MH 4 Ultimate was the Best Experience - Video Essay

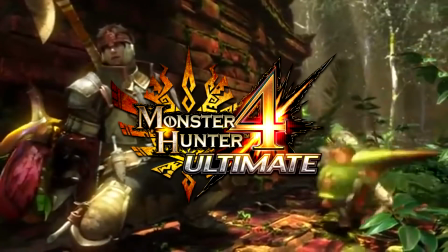0:00 Monster Hunter 4 Ultimate.
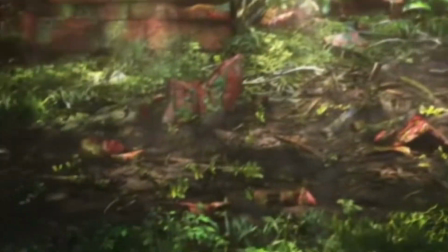0:01 By far one of the best experiences of Monster Hunter that I have had in a while and it's totally not because of most of the stories based around this one monster Gormagala.
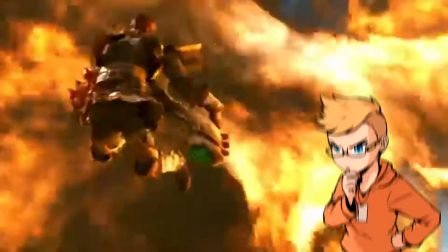0:11 Totally not. I just want to take the time to really talk about this game and my experience with the fact that all of this content was literally slammed into the 3DS.
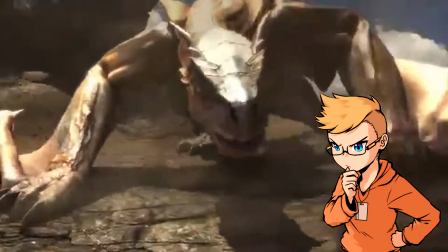0:20 It feels like Capcom asked Nintendo how much data they wanted to put into the game and they maximized it until there was literally no room on that cartridge.
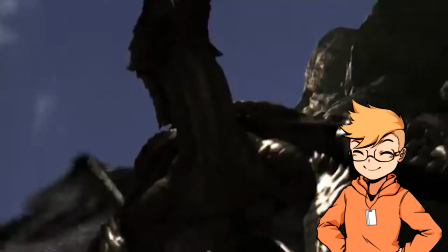0:28 Out of all the games I have played on the 3DS, I feel like this is the one where they have used literally every ounce of the 3DS cartridge with nothing left.
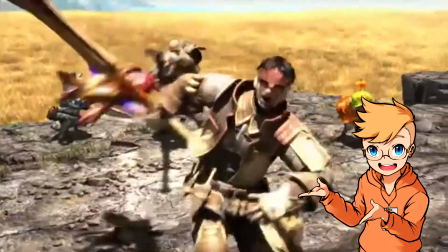0:35 For those that don't know what Monster Hunter 4 Ultimate is, sit down and relax because this is going to be a long one.
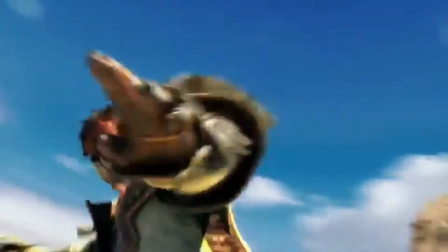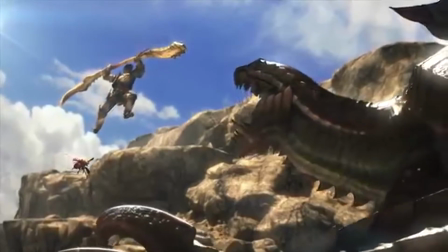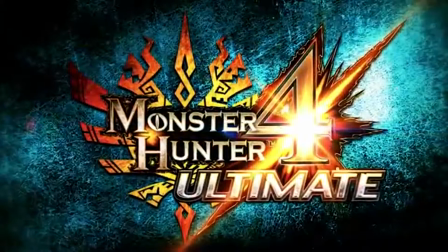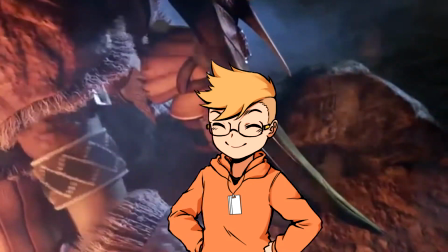0:55 Before we get further into the video, this is actually my first time really making videos in this format. I really wanted to explore multiple games and talk about my personal experience with them.
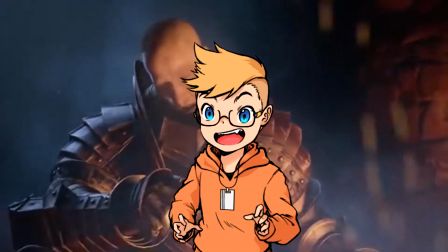1:04 So if y'all enjoyed this video, feel free to leave a like, And also tell me about your first experience with Monster Hunter 4 Ultimate, or if it's something you would like to try out.
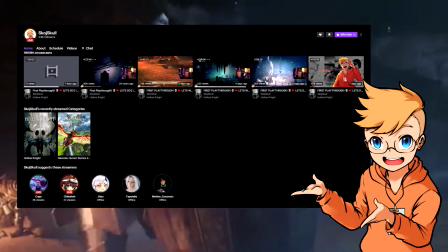1:11 I would definitely recommend it. I also live streamed these games on Twitch with Monster Hunter and a variety of other games as well.
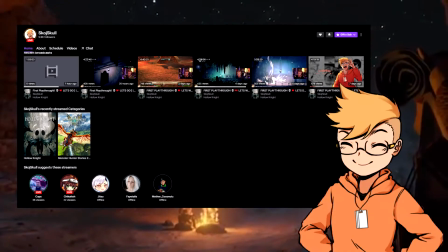1:16 Would love to see you around.
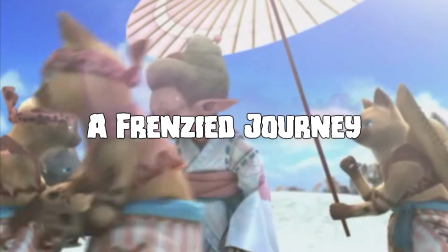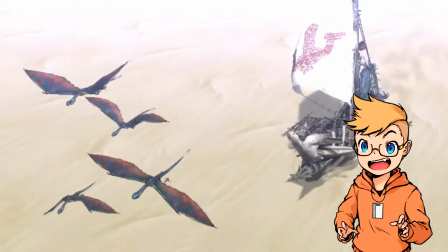1:26 The basic premise of Monster Hunter 4 Ultimate is that you, as a new hunter, gets thrown into different quests.
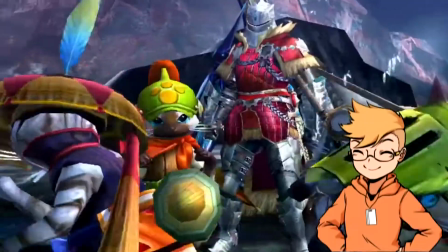1:32 The Cavendish shows you a scale that you will later find out Ishigaru Megala later in the story. You as a hunter starts getting stronger later on and progressing while fighting other monsters.
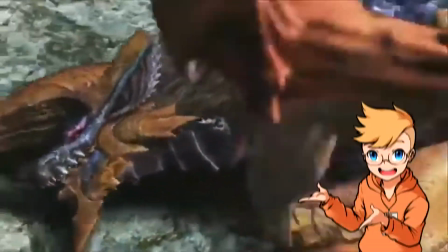1:40 They later fight the stronger monsters known as the frenzied monsters, which are stronger versions of the normal monsters that you have fought before.
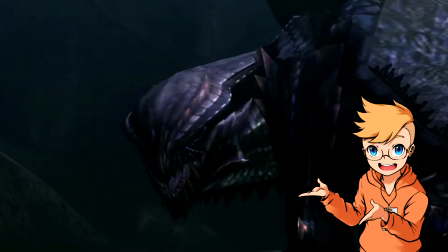1:50 You'll then later find out that the cause of the frenzied was from the monster called Gormagala. He is the one inflicting the infection to the other monsters around it.
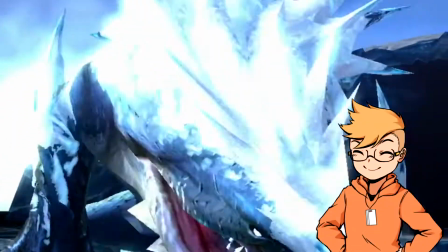1:57 Then as you fight more frenzied monsters, you progress through the game and you eventually fight the big bad boss of the game Shigarumagala.
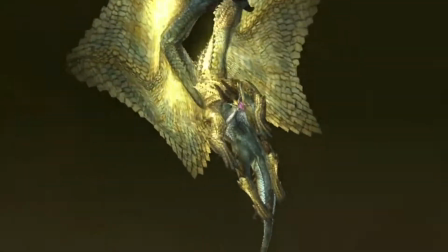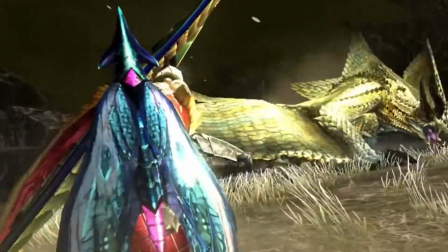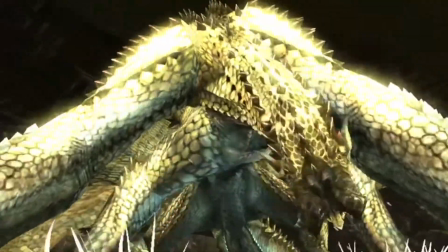This is where the fun begins.
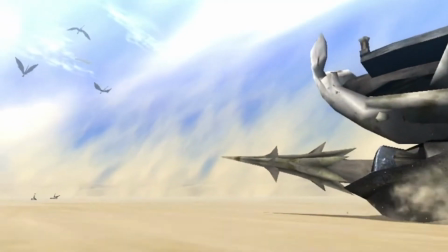2:23 The game starts off with being a weaponless hunter on a sand boat to get to your next destination and start your journey with as a new hunter.
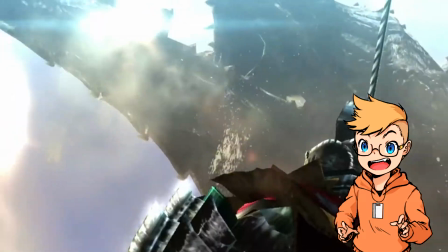2:31 You run into a gigantic monster or an overgrown dolphin literally jumping over to ruin your day, Darren Moran.
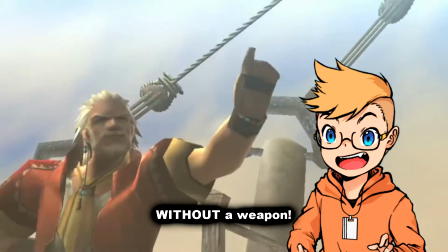2:38 Then you as a hunter without a weapon, without a weapon,
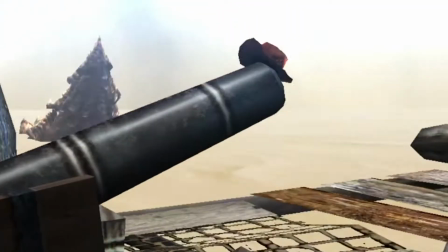2:42 have to go out and get the hat back that the Cavineer lost that lands on the monster Darren Moran.
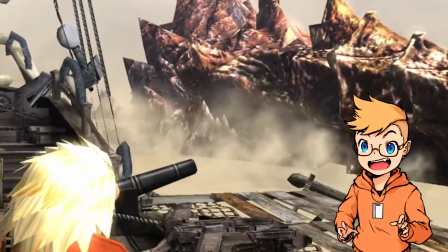2:47 So you tiptoe back on its back to grab his hat and then build a connection with the Cavineer.
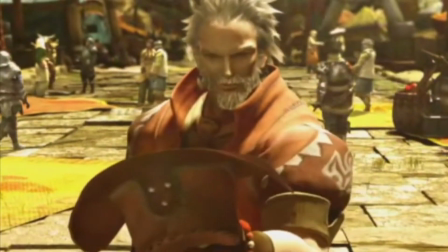2:52 After you land on the island he reveals to you in this big shiny scale. This is such an amazing way to introduce the story.
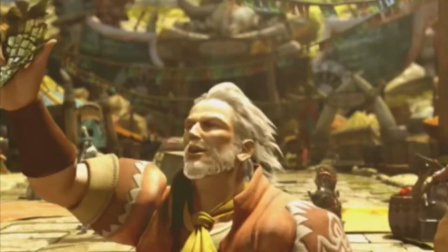2:58 It shows the creatures in the beginning of the story that will destroy you. You get shown a big goal to go after.
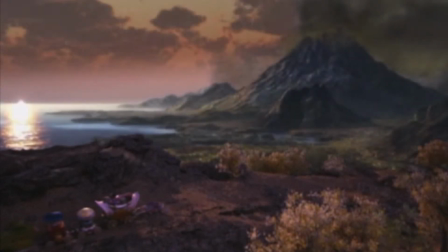3:03 Then as you go and land you get introduced with a mystery monster you want to solve. Who is this monster and what are you going after?
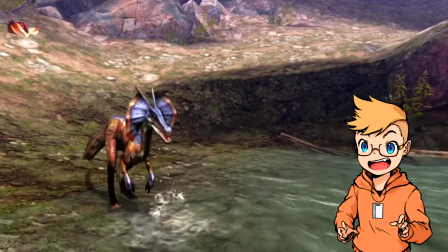3:09 You then go throughout the story hunting random monsters. Something that I noticed is how they literally have a cutscene for almost every single monster in this game.
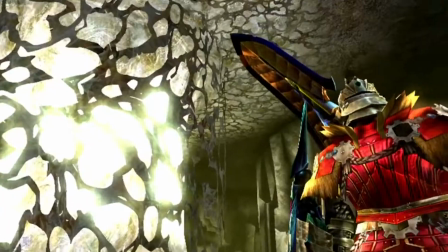3:16 The cutscene starts when you go into the location that the monster is in it shows you the hunter and the monster that you are encountering and it shows
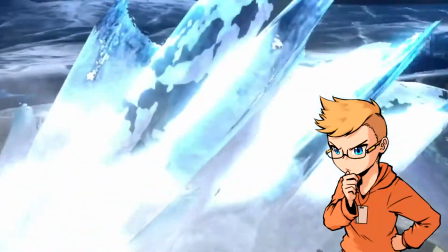3:24 the intensity of the situation you're in it makes your hunter seem really small in comparison to what is going on which makes the fight seem
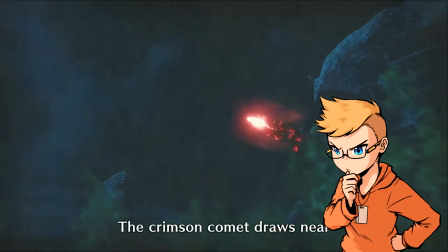3:31 more intimidating even if the boss is just a great baggie this is something that i missed them doing when i played rise when in rise you could start the
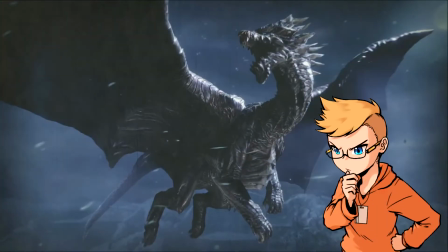3:38 hunt and be immediately introduced with the cut scene of the monster this takes away the intensity at least for me so it was something
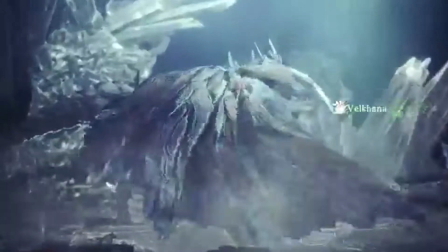3:45 really cool to see in four ultimate but it is as well from Monster Hunter World and Iceborne, where they showed the cutscene of you encountering the monster and hunting it as well.
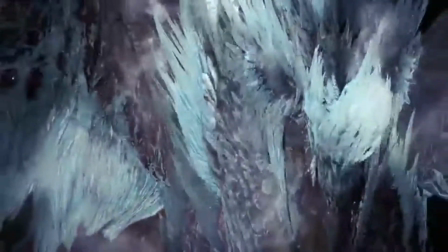3:52 Really brought the intensity of the monster you were fighting.
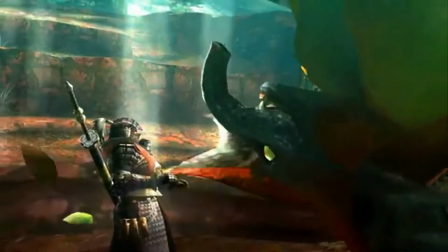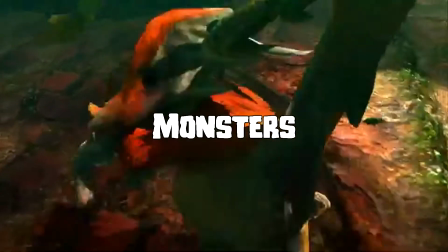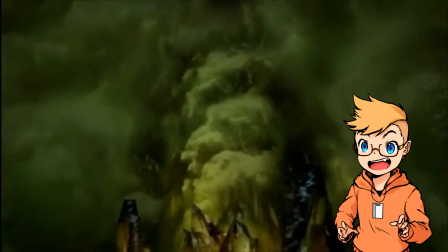4:05 Some of the most memorable monsters for me have to be the Tetsukabra.